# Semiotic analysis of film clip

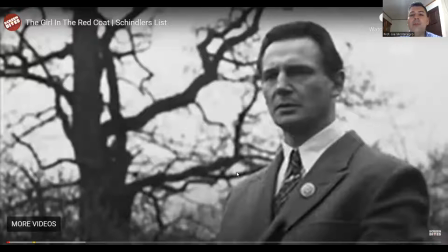[0:02]
Well, hello again. This is an attempt to show you or to analyze this clip from Schindler's List as an example of how semiotic analysis works in film. So I'm going to be playing the video and then pausing it a certain part
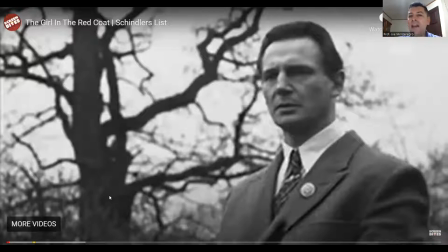[0:20]
and just try to apply some of the concepts and some of the ideas that I explained to you in my previous video on how to analyze semiotically a film or a film clip.
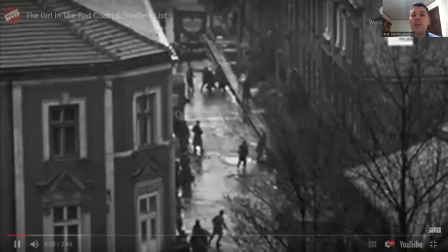[0:39]
here we see schindler as he observes what's going on in this jewish ghetto you know and how
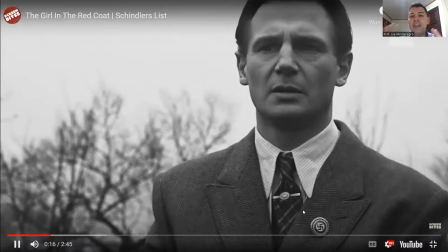[0:47]
people are chased around pretty much so we see this opposition between two types of shots you know
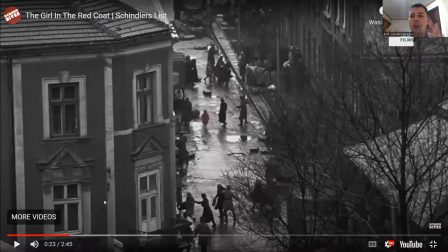[0:55]
the the shot of the character as he looks on and then the shot of what he is looking at so it's It's a very, it's a reverse, this is called a reverse shot, and it's very important, very common,
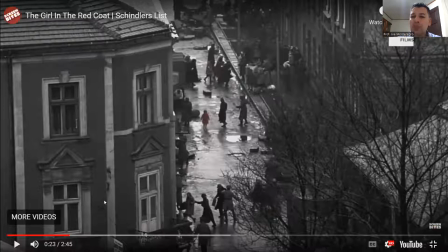[1:09]
but very important in order to establish what the character is doing, and so we can see through the character's eyes. Very important at this point is color, because everything is in black and white, except for this, the coat that this little girl is wearing.
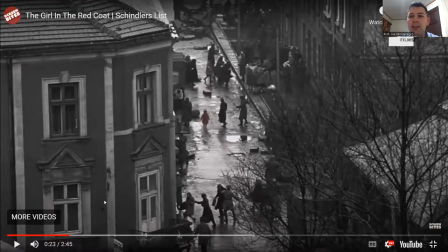[1:26]
That's a metaphor, okay? Obviously, if everything's back and wide and there's this red spot right there, it's a metaphor. It's a metaphor of, it could be a metaphor of different things, but it's a metaphor of suffering.
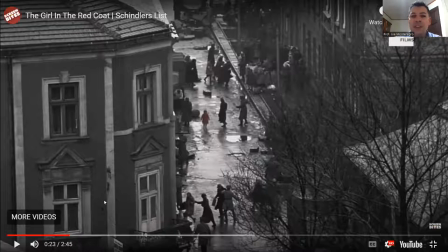[1:42]
It's a metaphor of life that is being taken away from these people. And the girl symbolizes that, you know. The girl symbolizes striving to survive, but all around her there's death and there's blot.
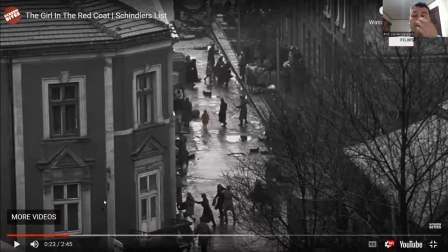[2:00]
But the only color we get is that. Also, something that I want you to notice here is the music, right?
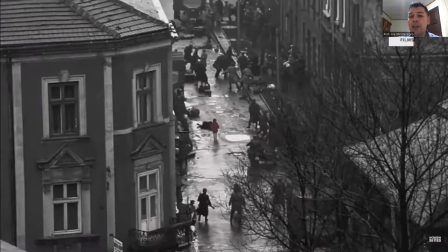[2:10]
A children's choir singing in the background.
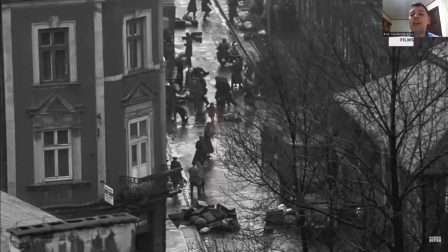[2:16]
The tones of the music, even though we don't understand why they're singing.
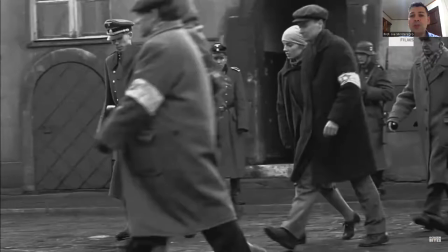[2:24]
establish a contrast between what's what is going on there's all this violence
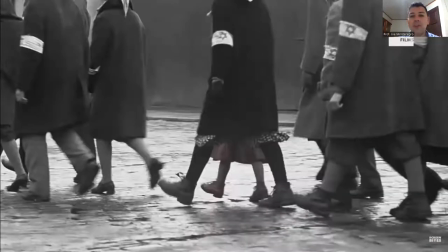[2:30]
going around there's shooting there's screaming there are people dying
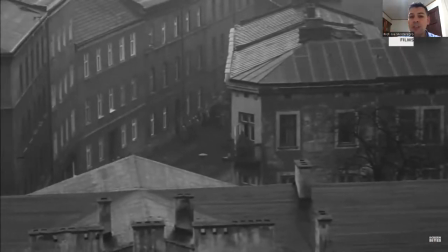[2:35]
and there's just a little wearing a red coat and there's the children's choir
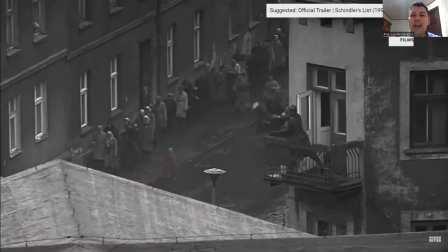[2:41]
singing in the background so of course The impact is enormous,
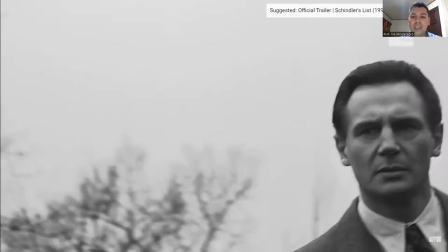[2:47]
right?
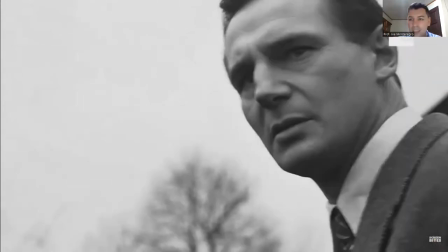[2:49]
This scene tries to communicate mainly, the main purpose is to communicate what Schindler is experiencing.
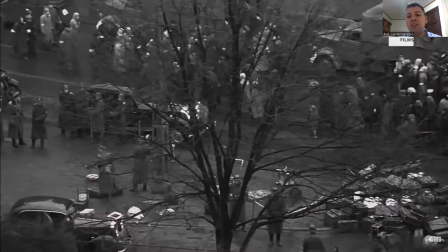[2:57]
Remember, I don't know if you've seen the movie or not,
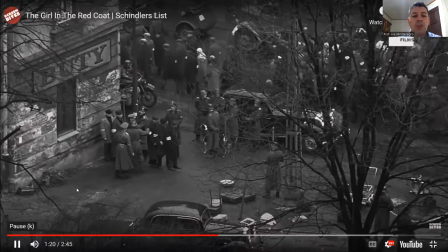[3:00]
but Schindler was a German businessman who hires Jews, and he tries against all odds to protect these Jews from the Nazi
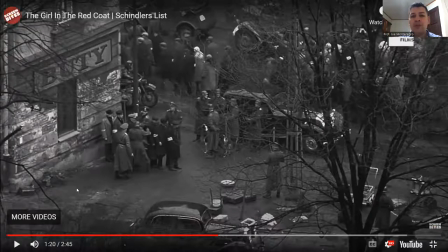[3:15]
government and from the death that they're facing during the Holocaust. So Schindler, at this point, is realizing what's going on, really. He didn't know all of this was happening.
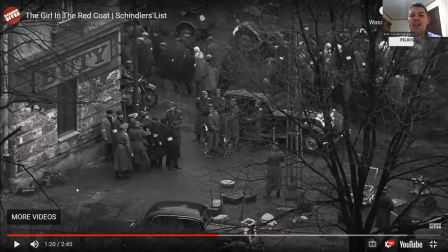[3:31]
And at this point, he's realizing that. Okay, so let me keep going.
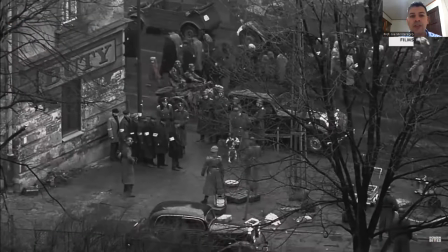[3:37]
The acting, of course, the facial expressions.
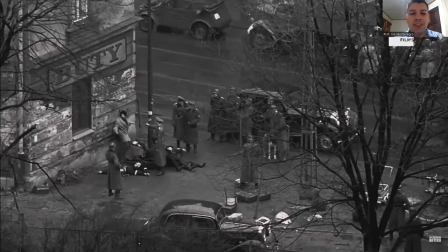[3:45]
And of course, this perspective, right? This is terrible. This is terrible. This is people dying, people being shot.
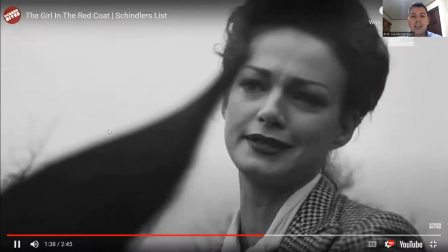[3:51] Let's go. Let's go, please. Come on.
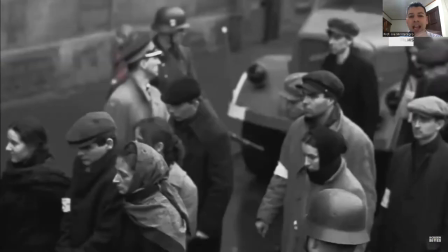[3:56]
And his acting and the other actresses' performance also communicate.
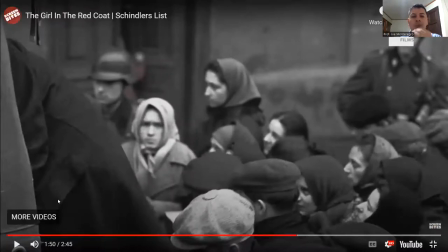[4:05]
Okay, notice here. Sorry, to finish my previous idea.